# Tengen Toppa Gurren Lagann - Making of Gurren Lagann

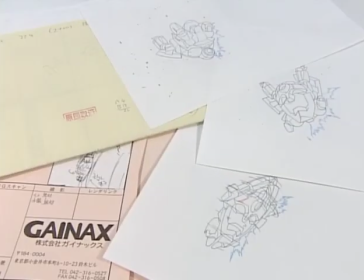739s
これ裸眼が歪んで細長くなっちゃってます実はこれこそアニメ動画の隠し味
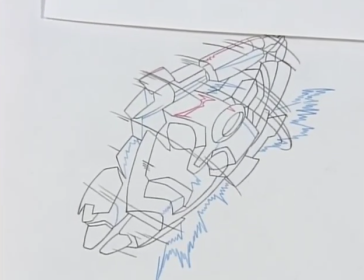748s
わざと形を崩して描くっていうのが手書きならではの技なんだそうです
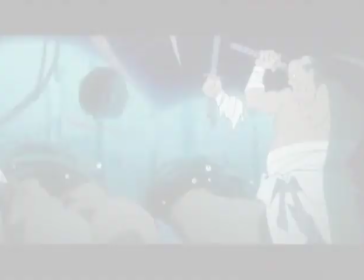756s
こちらも同じくデフォルメのテクニックが使われていますこうすることでコミカルな雰囲気を表現したり
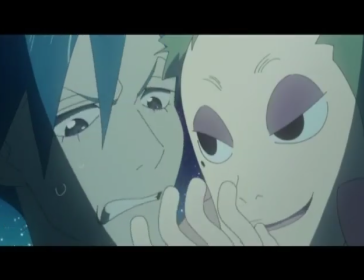763s
動きにメリハリをつけたりグレンラガンならではの楽しい画面作りが生まれるんですって動画の世界は奥が深いアニメーターさんたちの苦労がちょっぴり分かった体験でしたさてお次は撮影と呼ばれる作業を見学動画と背景を組み合わせるお仕事です
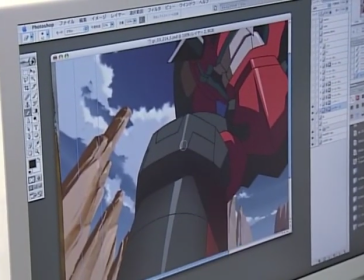798s
今やアニメもデジタルの時代ここでの作業はすべてパソコンで行われているそうですこれは今何をなさせているんですか今のこれはですね特殊効果という質感を加えているところですねロボットにセルって平面的じゃないですかそれをですね今は立体的にしようという感じで
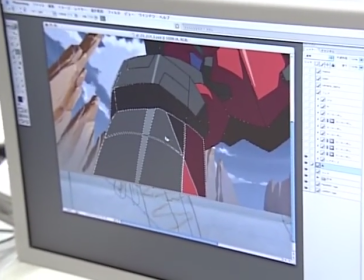824s
今いろいろと試しているところですね
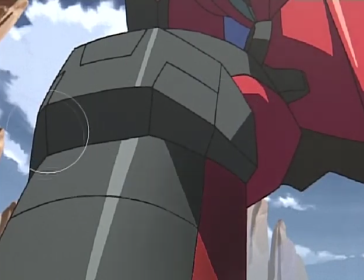832s
もともとはピカピカだった顔面の表面に画像処理ソフトで汚しを加える作業
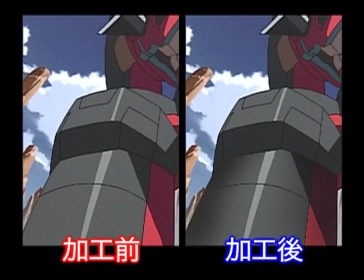841s
加工前と比べてみるとああ確かにリアルになってます
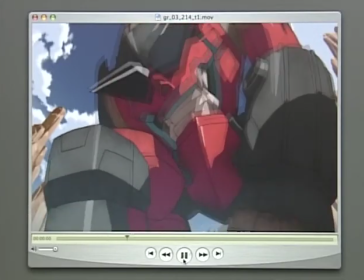850s
実はこれアニメの中ではたった3秒のカット
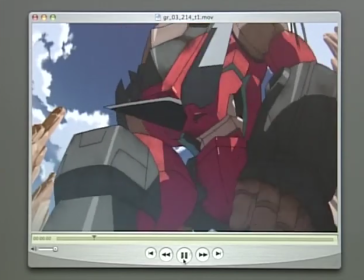854s
この一瞬の映像を作るために1枚ずつ手作業で質感を足しているんだそうですこの画面になるまでにも何回も何回も繰り返してディティールを足してて画面の密度を上げていくっていう作業ですなるほど他にもいろいろありましてこのカットはですねカットの142
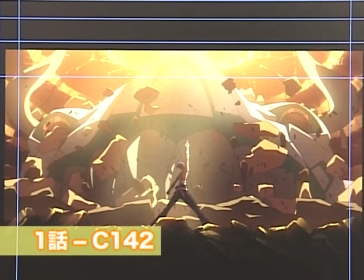876s
1はですね142なんですけどカミナのキメのシーンなんですけど
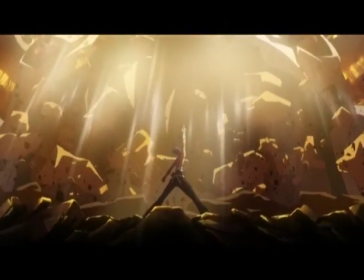881s
そうだよね映像では1枚の絵に見えるこのポーズ
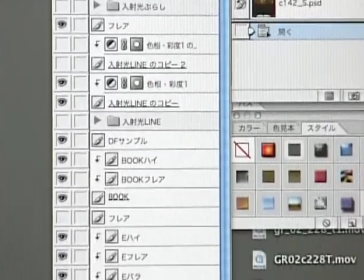888s
実はいろんな特殊効果を加えるために計36枚もの層に分かれていたんです
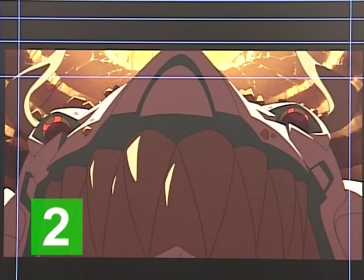899s
まずこちらが1枚目背景2枚目顔面3枚目岩
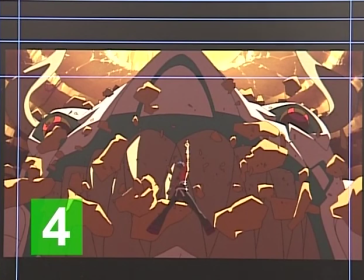907s
4枚目神名5枚目地面
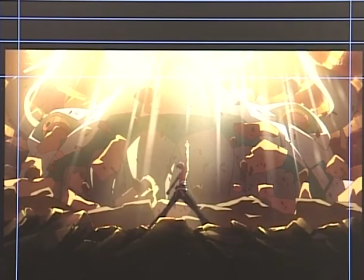912s
この上さらにさまざまな光の特殊効果を足していき合計36枚すごいですねこんなにたくさん枚数を使っているんですねそうですね何枚にも重ねてデジタルだと100枚とか重ねようと思えば重ねられるのでこのカットだと地底から上から光がバッとさせて
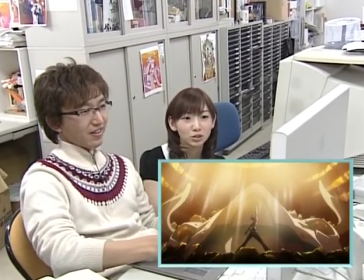940s
すごい印象的なシーンにしたいので神々しいというか希望が見えるみたいなピカッとなっている感じにすごい印象的でかっこいいシーンになっていくという感じですねかっこいいですねすごい神々しいです神奈が神奈が神々しくなっていく感じのシーン
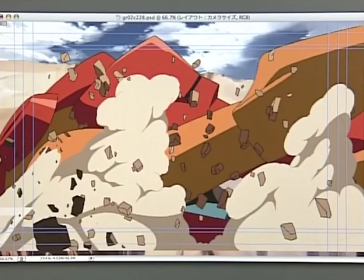960s
あともう一個ありましてこれは叩きという効果ですね叩きなんか絵の具が飛び散ったような筆でバッて叩いたようにするから叩きっていう風に言われてるんですけど画面の空気感を出す作業ですねこちらがその完成版